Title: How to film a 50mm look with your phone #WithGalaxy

Your Galaxy device is the ultimate production device in pretty much nearly every aspect. I've partnered with Samsung to give you an in-depth look into how to use your Galaxy device for video production.
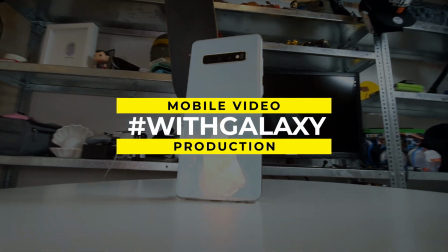From the inception of video ideas to editing, all the way through to final upload. In this video, we're gonna be talking about how to get that really beautiful shallow depth of field, one that's very similar to the kind that you get on a 50mm lens. This is a 50mm lens. It's staple in pretty much every photographer's bag, and one of the main reasons is that it captures really beautiful depth of field photos. And if you're a videographer like myself and produce YouTube videos, if you do anything that requires any form of B-roll, B-roll is the kind of video that you usually cut to. Here's some B-roll.
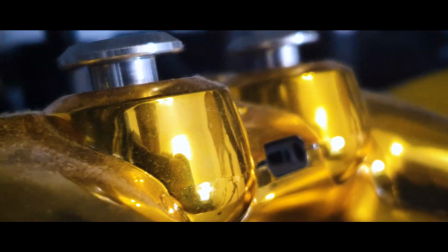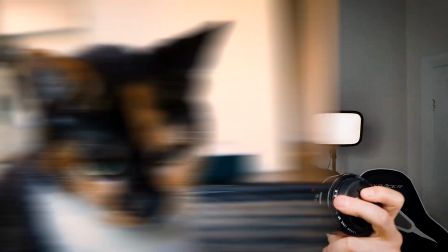53s
It looks especially cool and intimate if you're using a 50mm lens. You can get really close up with your subjects.
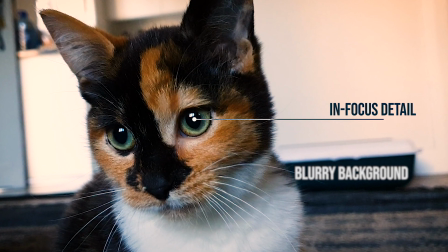59s
You can put a lot of focus on details because of that shallow depth of field and get the viewer's eye to go to something really specifically.
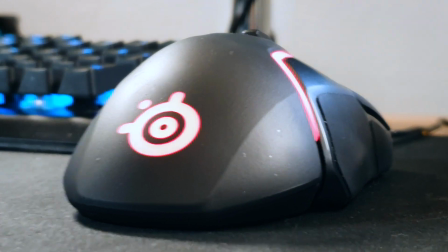66s
And above all, it shouts really expensive equipment. Smartphones these days are incredible, and if you've got a Samsung Galaxy device, there is an array of lenses that can help you replicate this look that you don't need to go out and get like a professional DSLR in order to do that. You can get professional looking footage with a camera that's right in your pocket. So firstly, I'm filming this video on an S10 Plus,
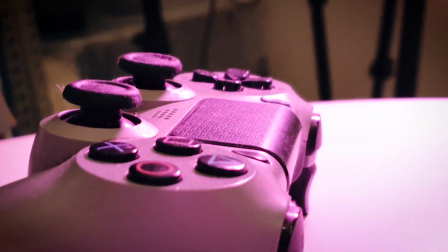86s
and all the footage that you're going to be seeing of the 50mm shot and all this shallow depth of field B-roll footage is going to be caught on an S10 and an S10 Plus,
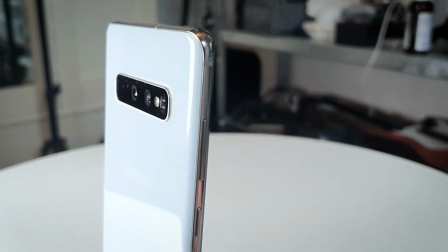93s
so you can have a look at it. So what lenses are on the back of the S10 Plus? Firstly, you've got a zoomed telephoto lens that shoots at 12 megapixels,
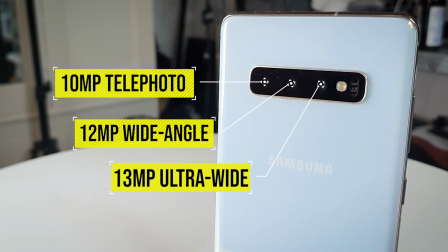101s
an ultra wide 16 megapixel camera with 123-degree field of view, and a regular 12.3 megapixel lens. Using these lenses effectively is how we're going to work out how to get this look. Something that a lot of people don't tell you is that when you are filming with a 50mm,
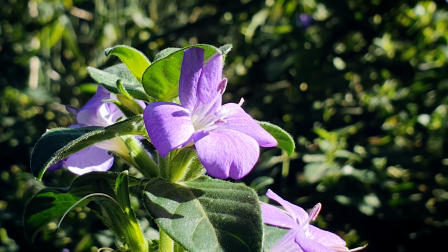115s
you actually are quite far away from the subject. The lens is covering that space for you. When you're trying to get a normal frame with a 50mm lens, you have to stand quite far away from your subject.
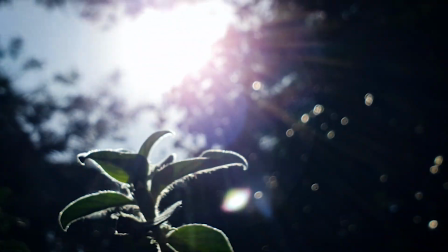125s
By standard, by default, it's quite zoomed in. Because of this, I highly recommend trying the telephoto lens on the back of your S10.
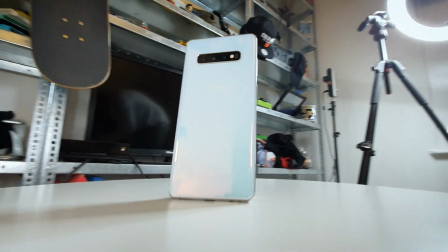132s
It allows you to get a very crisp image. It's more zoomed in than most, and it's actually for taking shots traditionally that are further away from you. But if you use them to take up shots that are close up, you can really get some serious detail on them.
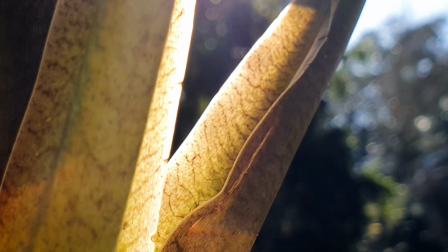145s
Remember, you have to light your subject properly. That's an important part of all kind of photography. No matter what lens you're using or whatever kit you're using, you need to make sure that your subject is lit properly.
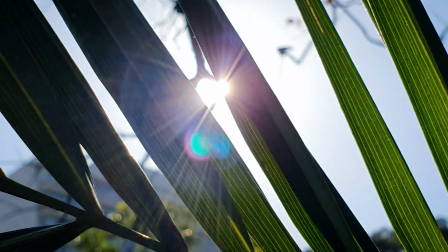155s
Once you've got your subject in either beautiful daylight or in a studio, like some of the shots that you're seeing in this video, using the telephoto lens to get up close and personal allows us to choose our focal point carefully. As you can see, by tapping on the focus point, we're getting a serious narrow depth of field. To make the illusion even bigger, make sure there's a bigger space between subject matter and the background.
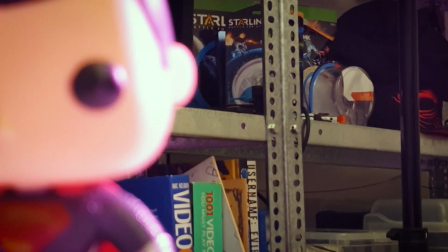176s
You can get even more of a blur out of it. Make sure you tap different parts of the screen to push and pull focus between different aspects of the footage.
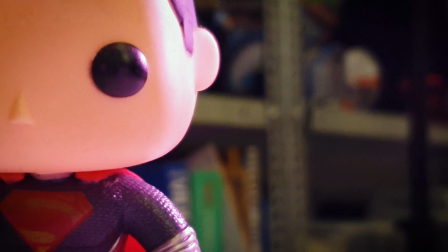183s
That gives it a really authentic look and feel, like you are manually trying to find the focus of your subject, which gives it a very intimate treatment. And my last bit of advice, once you've got your B-roll that is steady cam, you've held it with your phone,
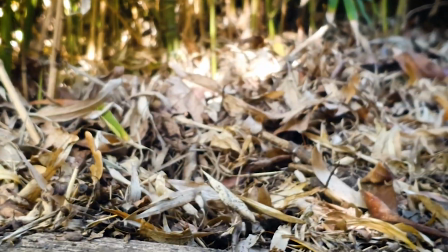195s
you've got up close personal with your subject matter, you've got some really beautiful crisp clean footage,
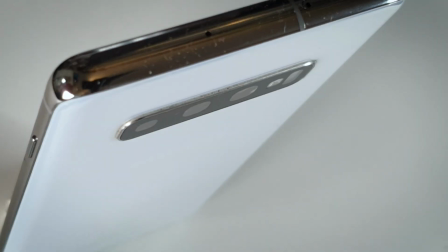200s
try get a couple of options with a tripod. That way, if you're handling any of the objects in your video, like a product of some kind, then the camera focus on the things that matter.
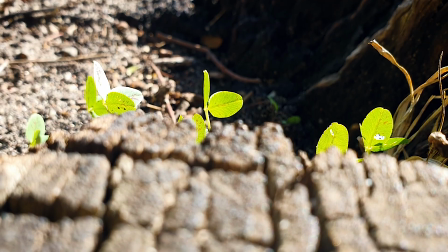209s
And that's it. It's as simple as that. That's how you get your 50mm look and feel with your Galaxy S10. I'm doing a whole series of these for content creators who potentially don't have high-end camera gear. You've got one of the most powerful devices in your pocket to make videos. In fact, I've shot this entire video on my S10. This is with the front-facing camera in 4K, which is pretty insane. So stay tuned. In the next coming weeks, we're going to be doing some really exciting stuff with Samsung. So let me know what you guys have done with your S10s and with your Galaxies. Have you been able to produce really exciting video footage?